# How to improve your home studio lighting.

Hey y'all, sorry for the long pause and videos. If you're new to the channel, I create content for young creatives, teachers, and students on filmmaking and photography. Today, I want to help you improve your lighting for your zoom calls or your online classes. If you teach like me or that YouTube channel, you've been thinking of starting without further ado, let's jump right in.
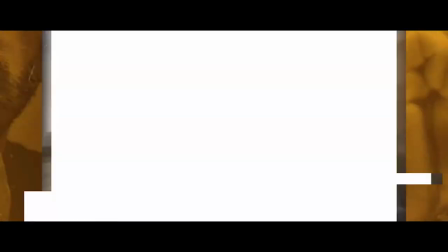So if you've been a fan of the channel, my studio has changed over time and I wanted to make the lighting, uh, in the room more dynamic, interesting and add depth and separation.
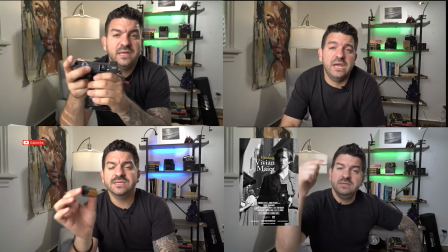0:44 So what you see here is the final result, but it wasn't always this way. As you can see, my scenes were very flat.
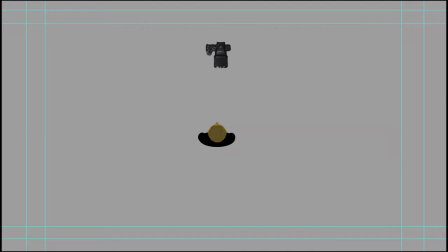0:51 If you're watching this in the future, I'll post a video on my three point lighting on the cue card up above. Three-point lighting is a great foundation. You have the key, which is the main light, the fill, which softens the shadows, and then you have the hair light,
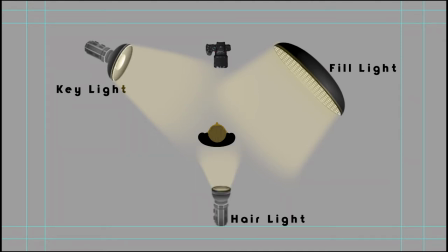1:06 also known as the backlight, which separates the subject, myself, from the background.
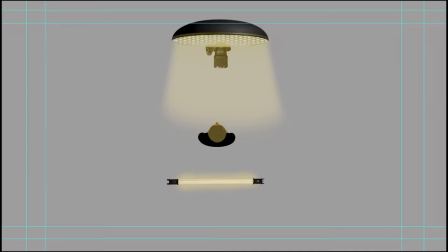1:11 In my case, I went with a key light and a hair light. I added some backlights for accent and color.
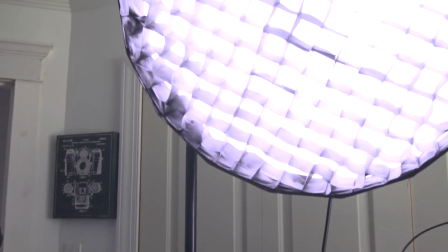1:18 So let's start off with my main light and that's right above the camera. It's being shot through a diffuser, a softbox. This softbox creates a soft source of light that otherwise would be a spotlight.
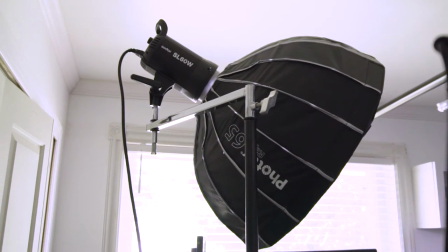1:32 But because of the diffusion, it reduces harsh shadows. And I can show you what the scene looks like without it.
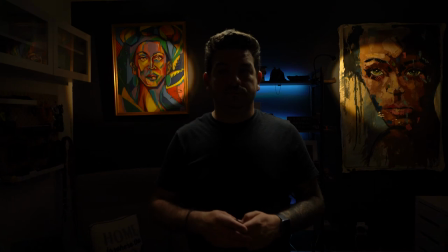1:39 So I'm going to go ahead and turn it off. And this is the scene without the key light. So as you can see, you can see the hair light, which is the next light that I'm going to talk about.
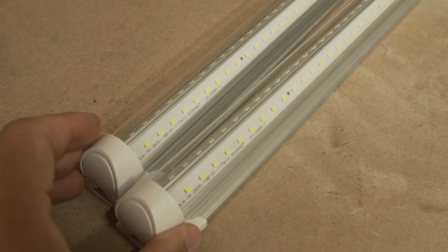1:49 I picked up this LED tube that's actually a set of six on Amazon.
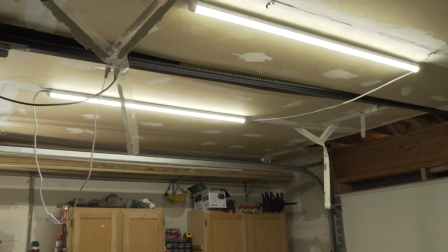1:54 I have a couple, a few of them in my garage, and then I put one right above me. As a matter of fact, I'm going to turn off the light so you can see what it looks like without it.
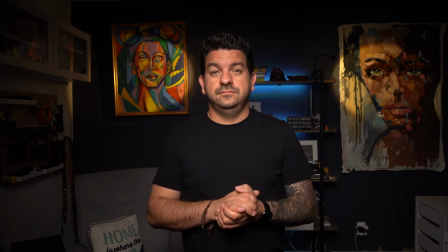2:06 This is the scene without the hair light. As you can see, it's not as dynamic. I don't pop. I kind of get swallowed into the background a bit.
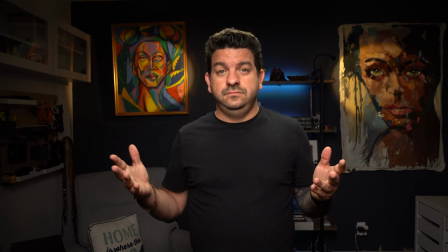2:15 So here's the scene with the hair light once again, as you can see, I pop out, it's more dynamic, and it does its job very well.
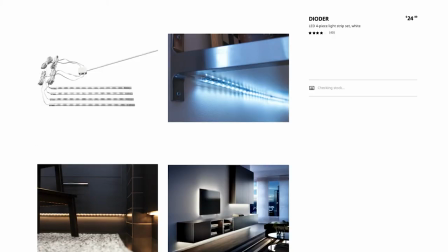2:24 On to the lights behind me. So I picked up this RGB LED strip from Ikea.
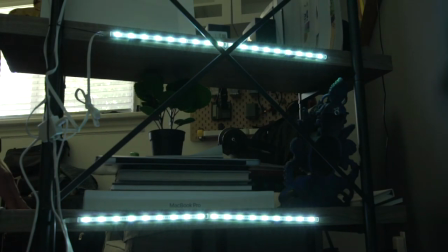2:32 As a matter of fact, all the lights in my background are from Ikea. I like them because you can change the color depending on your mood. The last lights that I'm going to mention,
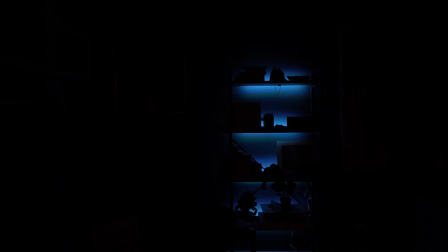2:42 I picked up these two clamp on spotlights to kind of spot the two paintings I have on my left and right.
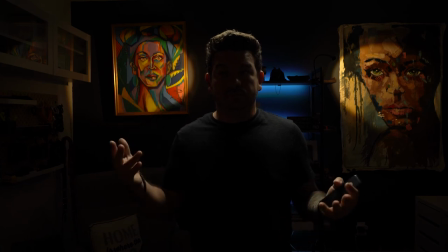2:49 So I hope this video gave you some ideas on how to add color and contrast to your next video. Let me know what you found to be most useful. Keep in mind that the links that I have below for all the things that I mentioned are not affiliate links so I get no monetary benefit. They're there for you. But if you found the video to be helpful, feel free to hit the tip jar. Consider joining my Patreon for exclusives, behind the scenes and extended content. And remember to like and subscribe. Hit the bell for notifications when I upload my next video. But until next time, keep shooting y'all. Thank you for joining me. I said that twice. I create context. Yeah. So let's do that again, because I messed that up.